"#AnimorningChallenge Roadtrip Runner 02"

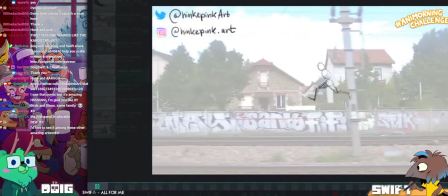42:50 It's cool to see those body mechanics coming into play.
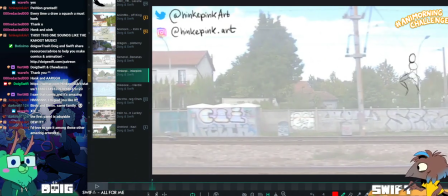42:56 Wow. You animated the entire thing on wands as well.
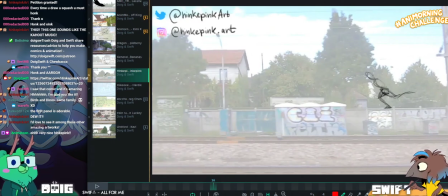43:05 I guess that's one cool thing about animating over footage is people are kind of encouraged to work on wands, which I don't think people would usually do.
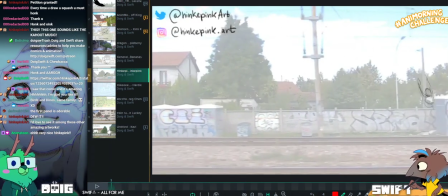43:11 Mm-hmm.
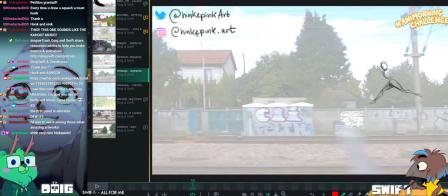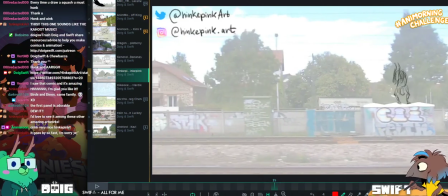43:17 Yeah.
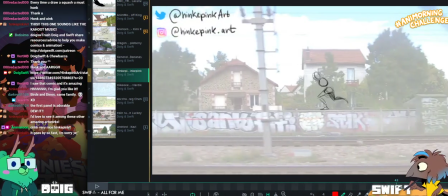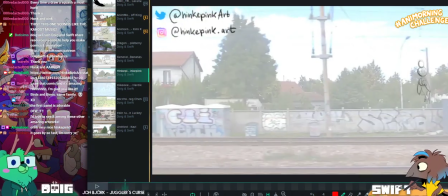43:26 Nice.
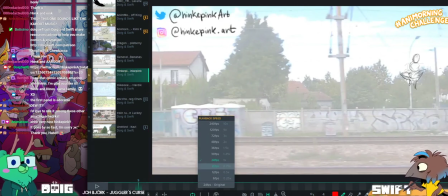43:29 Let's see. I'm gonna say it before you do.
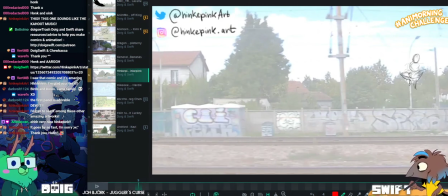43:33 Really nice anticipation on the leap from the handstand or the cartwheel.
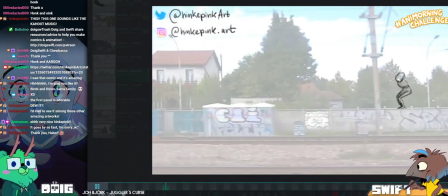43:41 You mean when they like handspring? Yeah. Yeah.
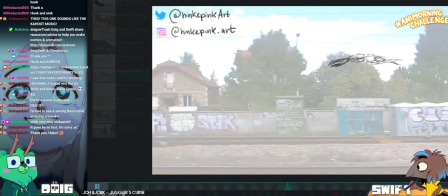43:49 Agreed. I'm trying it at a few different speeds because to me it feels a little bit fast on 24 frames a second.
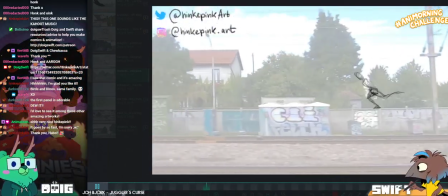43:57 And I think that's a side effect of working on wands.
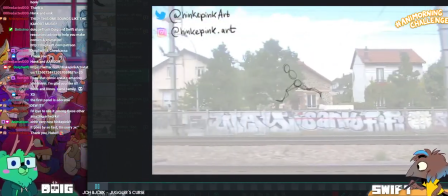44:01 Like, I think you're probably used to working on not wands, so your spacing kind of reflects that.
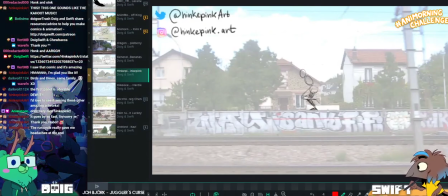44:09 It's difficult because on this challenge, because of the nature of it, Mm-hmm. like running alongside something, it feels more natural to work kind of straight ahead.
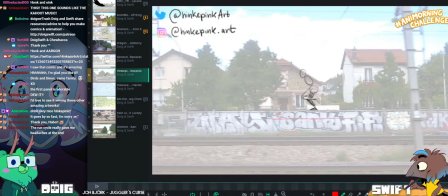44:18 Mm-hmm. But pose to pose will help you make sure that the timing is feeling like natural.
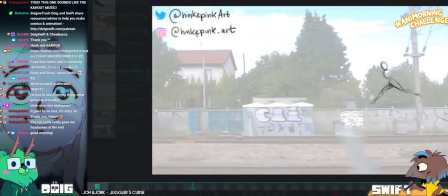44:28 Because at the minute, to me, the movement feels a bit too fast.
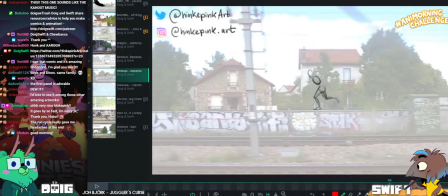44:35 Yeah. I think in terms of staging and stuff, you maybe wanted to have them come on
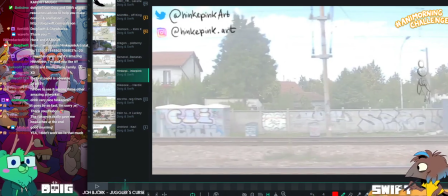44:43 a little earlier, and so the thing they're vaulting across has a little bit of time for them to anticipate leap onto,
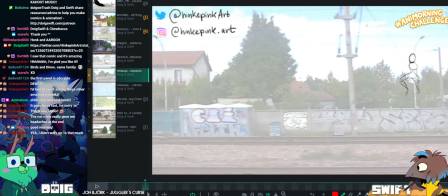44:52 and then you still have a little bit of room for them while it's still tracking across the screen for them to do the vault.
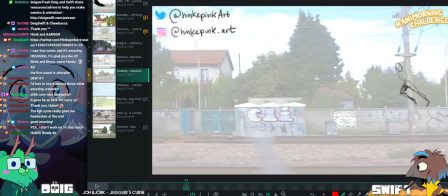44:57 Because right now it's kind of like up, on, off very fast. Oh, I see.
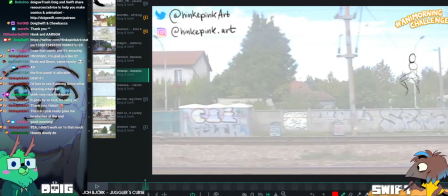45:04 You mean like when it's over here, you'd want to be vaulting onto it then? Yeah. Okay, gotcha.
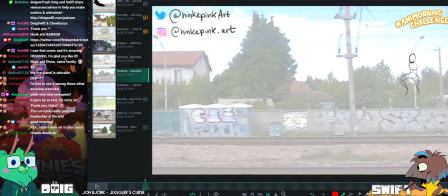45:10 I was going to say, like, you probably couldn't go any earlier if the footage starts here. Oh, well, yeah, I don't know when footage.
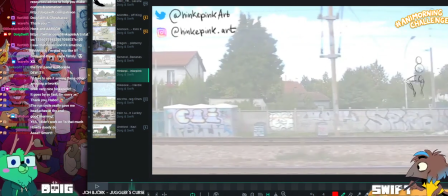45:18 I think it's just because a lot of animators aren't used to working on ones, so the spacing still feels like it's on twos.
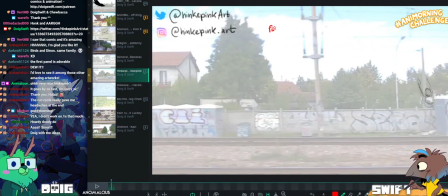45:31 So I'll put a general note here at the top. Cool.
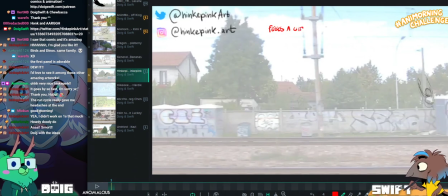45:40 Feels a little fast.
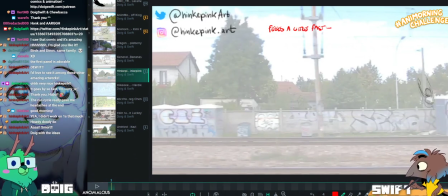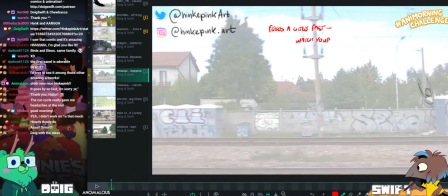45:48 This is why ones are a pain. Because you have to do twice the amount of drawings. What's your spacing on ones?
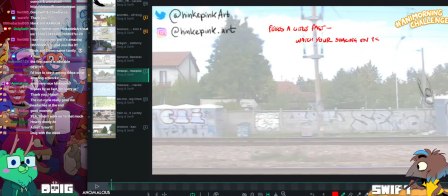45:59 Yeah, it's twice the amount of drawings, it's not double the amount of things that they're doing.
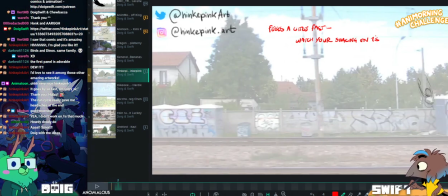46:04 Yeah. Yeah. Yeah, like normally you'd be able to do a jump in like, you know,
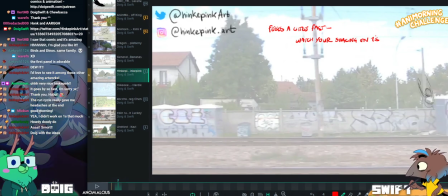46:10 6 to 8 frames, but when you're on ones, no dude, you gotta like 16 frame that thing. It feels like you're moving super slow, but then in motion.
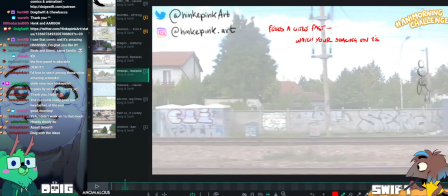46:24 So let me just aside from that general note, let's have a look at some of the arcs and such.
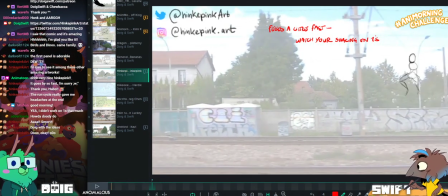46:33 So here.
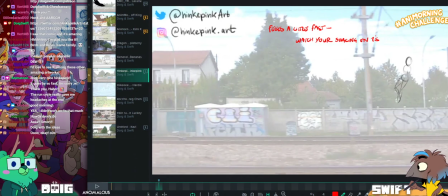46:37 Oh, there's one where it kind of hovers. Hovers? You mean here?
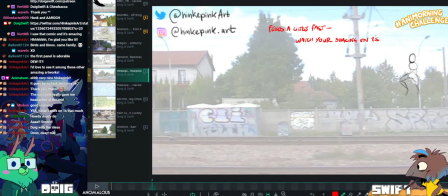46:43 That's just on twos. Oh. That's fine to do. That's just because the drawing isn't changing, but the background is.
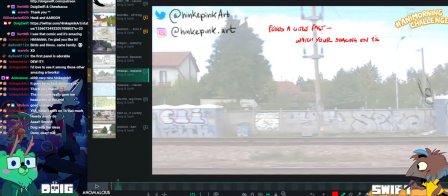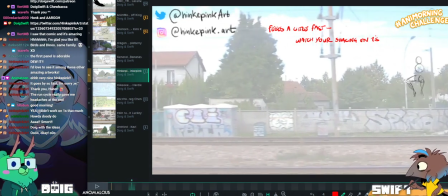46:54 So there's something with the arc here.